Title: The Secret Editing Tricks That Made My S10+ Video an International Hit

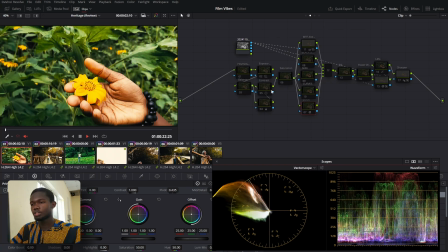So I sat with what I'm about to show you now. So the first step I did was actually apply my contrast, which is something I always do. I didn't apply that much contrast this time around because the LUT already has its own inbuilt contrast, if you get what I mean.
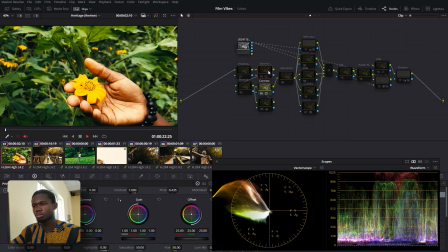So I just played around with it just a tiny bit just to boost it up. Then I stepped down the exposure because it was overexposed, as you can see. And then I didn't touch saturation, all these other nodes, they were actually not working.
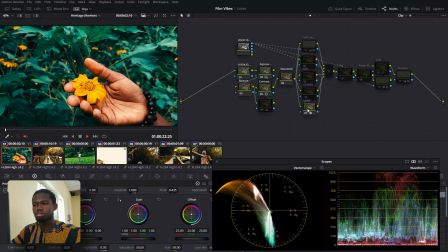Then the next thing I did was to apply this look here, see my look node here. This is actually a DCTL from Tetra, which I spoke about in my last video, you can check it out. I can basically bend colors how I please, as you can see. I'm just basically bending the green to make it sit.
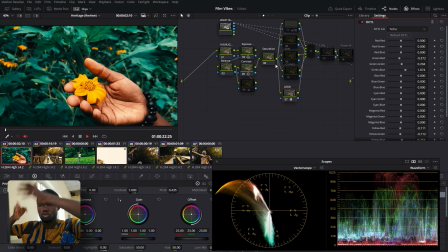This is like being a perfect thing, orange, you get me? Or like a blue, opposite quadrant type stuff. So yeah, that's where I sat for this particular shot. I could have, if I wanted to move the yellow around, which I didn't really find very useful, I could bend it around and do whatever I want to do.
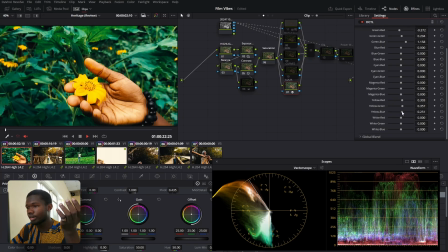I mean, it works better. Like I said, this is actually a Rec 709 clip, so the colors don't really bend as well as you want them to. But yeah, I ended up sitting at around here and I was fine with that. It just added enough separation that I needed.
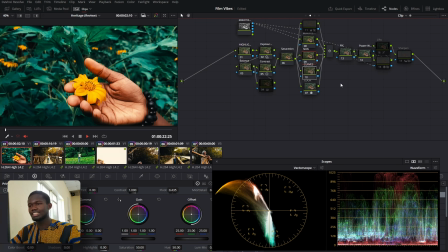I didn't use any power grades, nothing. So this is basically the simplest of all the grades I did throughout the shot.
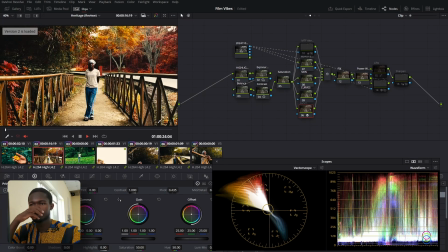So let's move on to the next one. Similar to the last one, I tried playing with something like this, which is red, and trying to see what I could contrast. So you have red and yellow here. Everything also lying on one node. This is look node here, tetra.
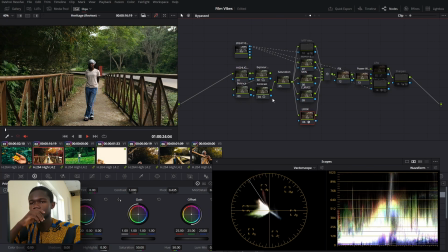So I did some balancing. And then the truth was, for this kind of shots, the logic is,
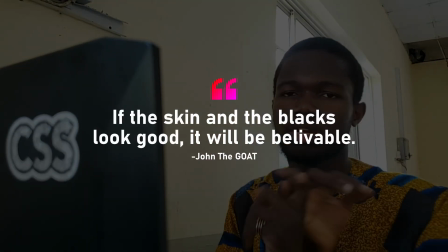if the skin and the blocks look good, everything is going to look fine.
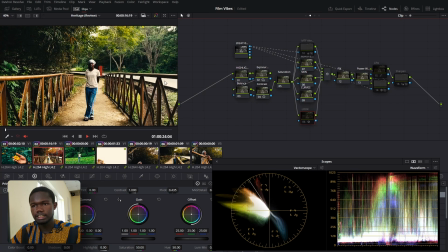So if you look at what I did here, the skin is fairly consistent.
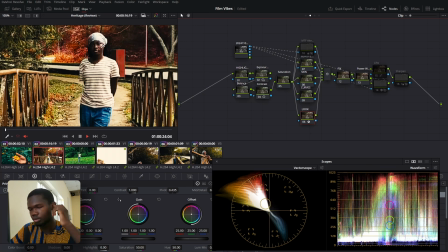Look at my vector scope down here. You can see that as I'm putting my cursor here, it's always there, either on or off.
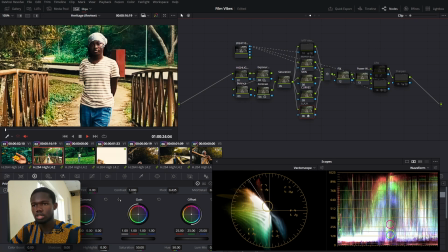It's correct. So it just sells the look. Do you understand? So I ended up sitting with this one.
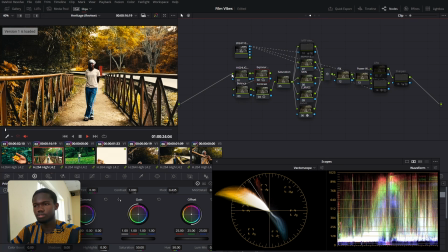This is my version 1. Yeah, this was what I eventually sat with, which is just pushing everything to yellow and relying on her genes to give us the opposing color.
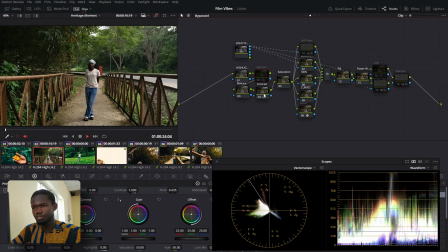So before and after. And I think I did a bit of exposure, just a tiny bit, nothing serious.
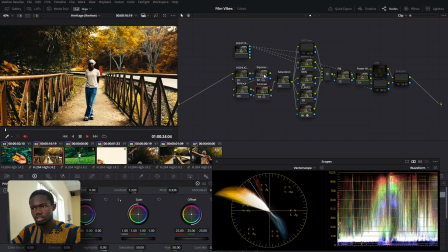And then the contrast, and then exposure, you see, just to boost it up a bit.
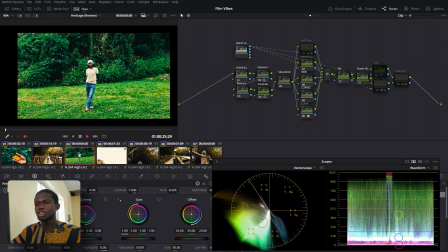And that was fairly reasonable. For this shot, this is where I'm actually talking about color chemistry.
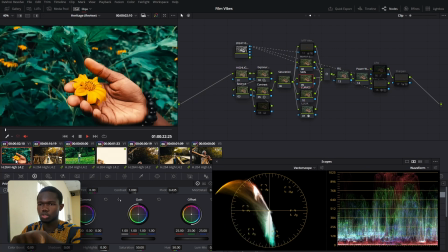This location is the exact same as this location. But then you can see that the green here is different from the green here. I mean, they weren't necessarily following each other back to back in the sequence, if I recall properly.
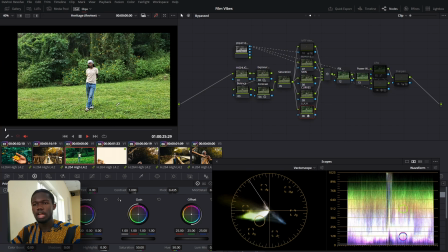But then I was just like, I like how it looked this way instead of me shifting.
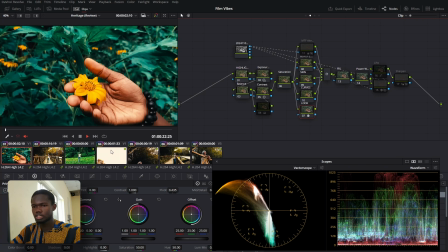I think if I let me copy this and actually paste it here, and I'll show you what that looks like.
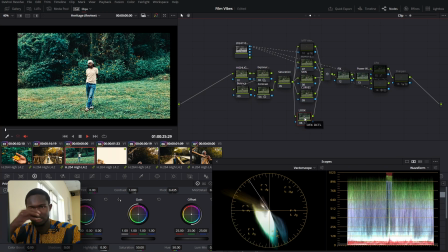So I mean, you can see it doesn't hit the same way like this one does.
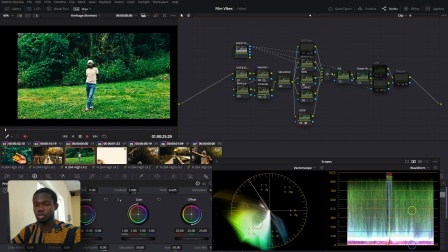So that's why I left it this way. I actually tried some other versions.
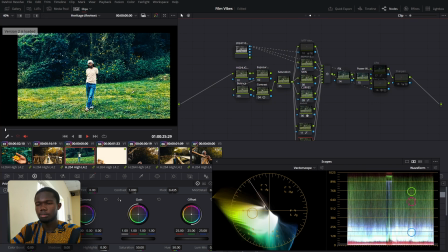There's a yellow version, and there was the darker blue, and we sat down here,
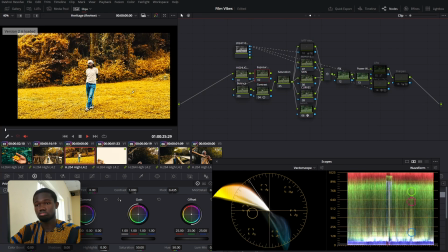which is just, if in my opinion, it was just like the better version to sit with.
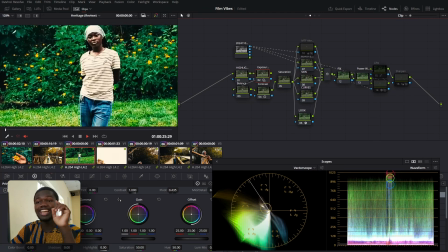So similar to last time, just played around with the exposure, just ensuring that the skin tone is consistent. So whatever method you're using to bend your colors, even if you're going to use, I don't like using qualification, especially in 8-bit footages like this that are really not high res. You risk losing quality. The image you just end up bending. So you just try to avoid that in general.
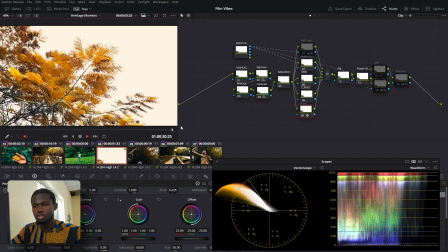So similar to the last one, everything was just very boring, and I just had to try and play around to see if I could get something interesting. I mean, this is the same location. You can see the orange is brighter here than the orange is here.
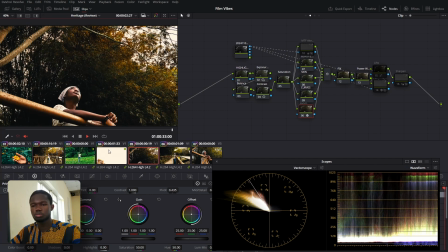And the reason for that is because if I actually try to push the orange too much, I'll have lost the realism. Imagine if all these dark parts were just basically yellow. So it's not really sit that well. But then, like I said previously, the skin is what really matters.